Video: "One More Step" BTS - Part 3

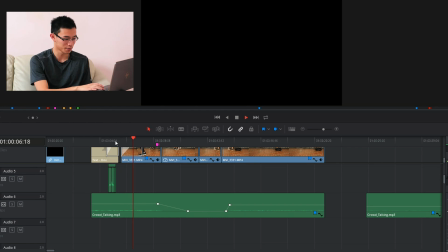[12:12]
And as you can see, even though this isn't very loud, the crowd music drops down as the hit happens
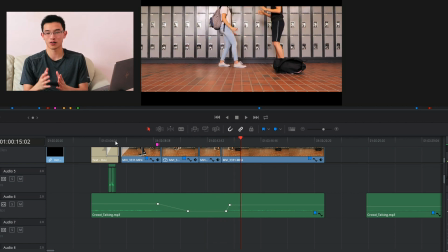[12:21]
and then spikes back up when they're kind of like over to really show like how isolated they are in that moment with one another.
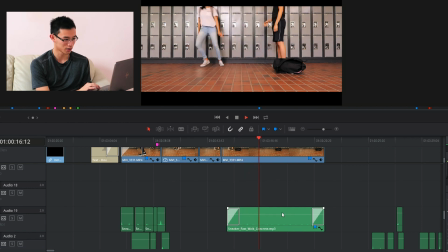[12:29]
Everything else just goes silent. There's just more matching of sneakers walking on stuff.
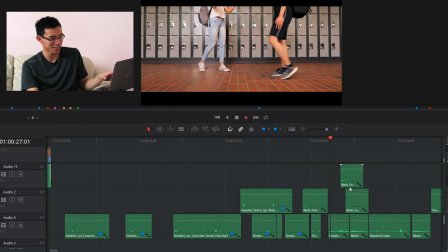[12:41]
All of this was just matching up sneaker sounds and walking sounds to the actual footsteps.
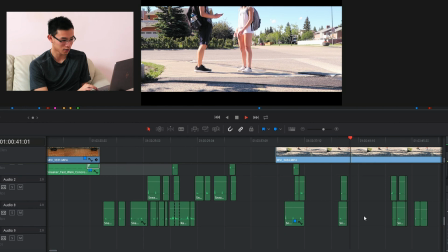[12:51]
Some more walking sounds. I added some like background ambient sounds.
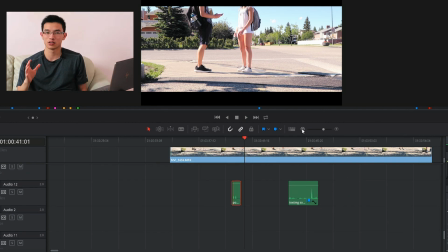[12:57]
And here, so because the climax of One More Step had to do a lot with the phone and texting stuff, I wanted to introduce that very early. So here we have sound of the power button, very, very subtle, and the sound of like texting, so like button presses.
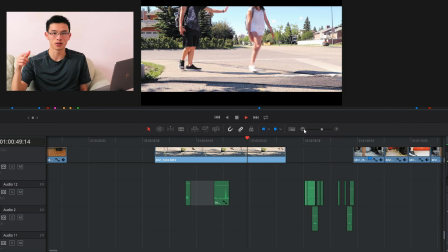[13:15]
Also pretty subtle, but just to get that flowing so that later on when you see them texting and you hear the sounds,
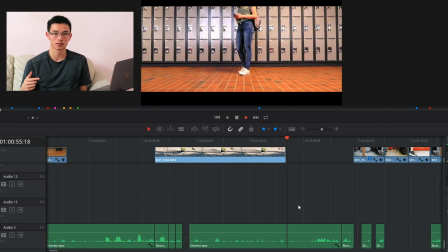[13:20]
hopefully it will bring back like the memory of previously that was also there as well.
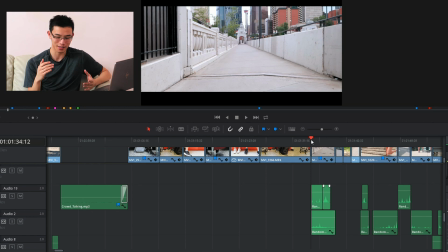[13:27]
This for every shoe scuff, every shoe like scuffing on concrete, that was recorded after the fact.
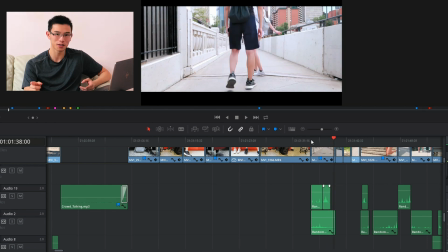[13:34]
So like, that right there of her spinning and the scuffing of her shoe on concrete, that was all fake.
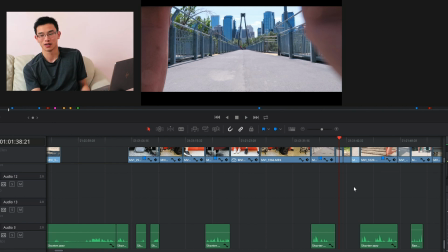[13:40]
But I do think adding it added a lot more to the actual film. Making it seem a lot more realistic.
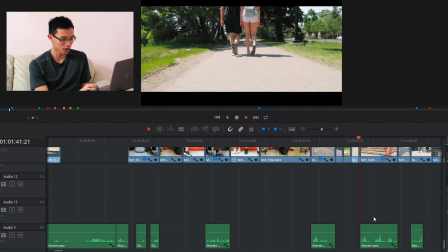[13:46]
It's just pretty silent. Walking. Again, shoe scuffing.
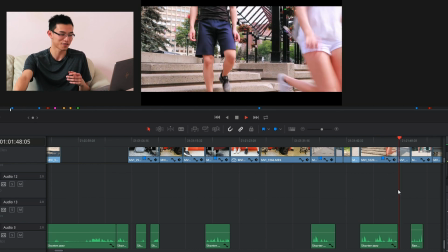[13:51]
That was all me holding the phone down to the ground while I scuffed my shoes. Bags.
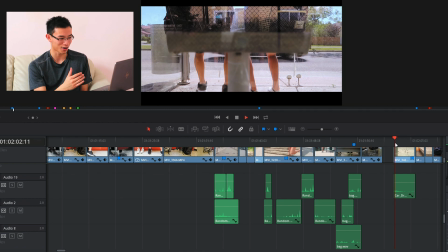[14:00]
A very subtle, quiet car driving by. There is a car.
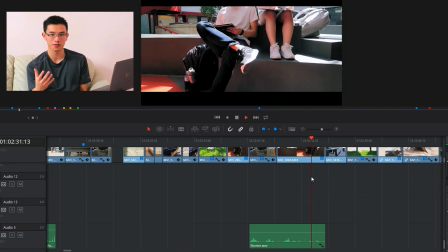[14:05]
So like I said before about the paying off, a lot of payoffs came in the form of like just laughing, just hanging out,
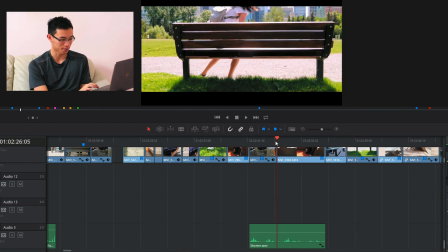[14:13]
getting to know each other as friends, and so all that subtle like laughter and chuckling that
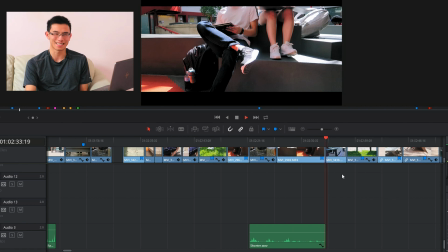[14:20]
ADR that was ADR'd in, it wasn't dialogue, it wasn't dialogue, but all the chuckling and stuff that we ADR'd in
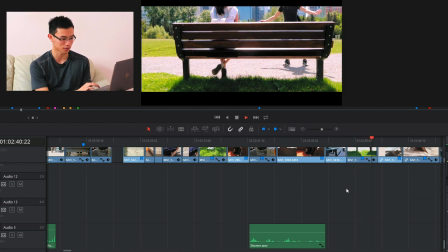[14:29]
added to the, I guess, the feel of the camera, even without words.
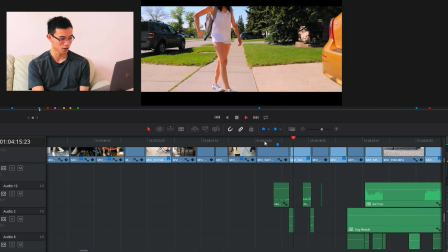[14:36]
The climax of the scene has a lot to do with phones, so getting the notification sounds, texting. If you're actually to pay attention, those are two different sounds. One of them is from an Android, one of them is from an iPhone.
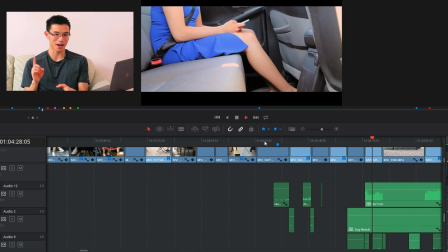[14:48]
And so you get the two different back and forths again here. And so again,
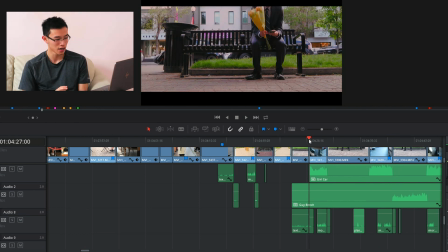[14:56]
So because there is that transition between the two different settings, I had to have two different audio segments.
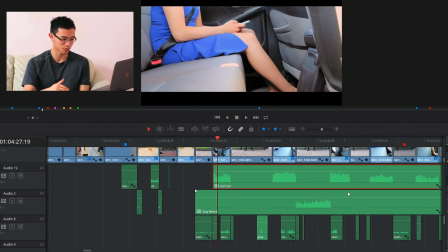[15:02]
So one of them, so this one where it's girl car, as you can see, goes up and falls back down, up and down, up and down, in line with when she's in the car.
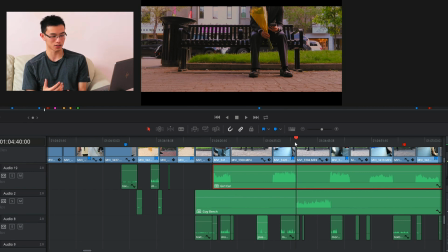[15:10]
And those are all like ambient noises inside cars as they drive and brake and whatnot.
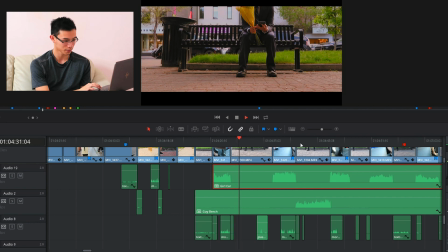[15:15]
And then in between is, like here, is like sounds of the bench, of like birds chirping stuff. Again, very subtle stuff, like the rustling of the plastic of the flowers.
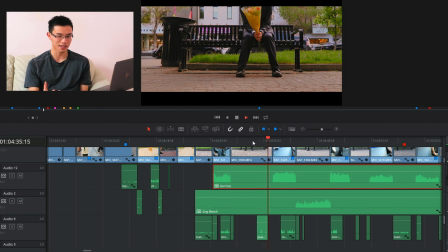[15:34]
Had to add in manually. Okay, here's what I was talking about. This right here, this little band right here, is the only audio that we shot in camera. That's because I could not, for some reason, find good high heel stepping sounds.
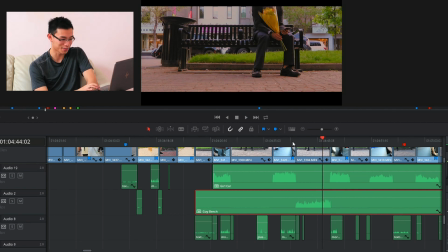[15:55]
And I don't want to go record anymore. So I just grabbed what we had, put it in. Of Crystal, that's Crystal and Frank walking by the camera.
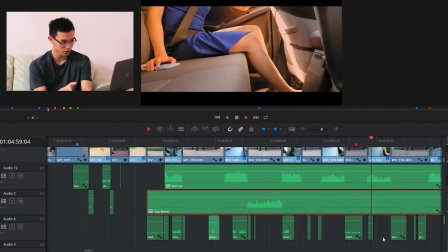[16:07]
Notification sound.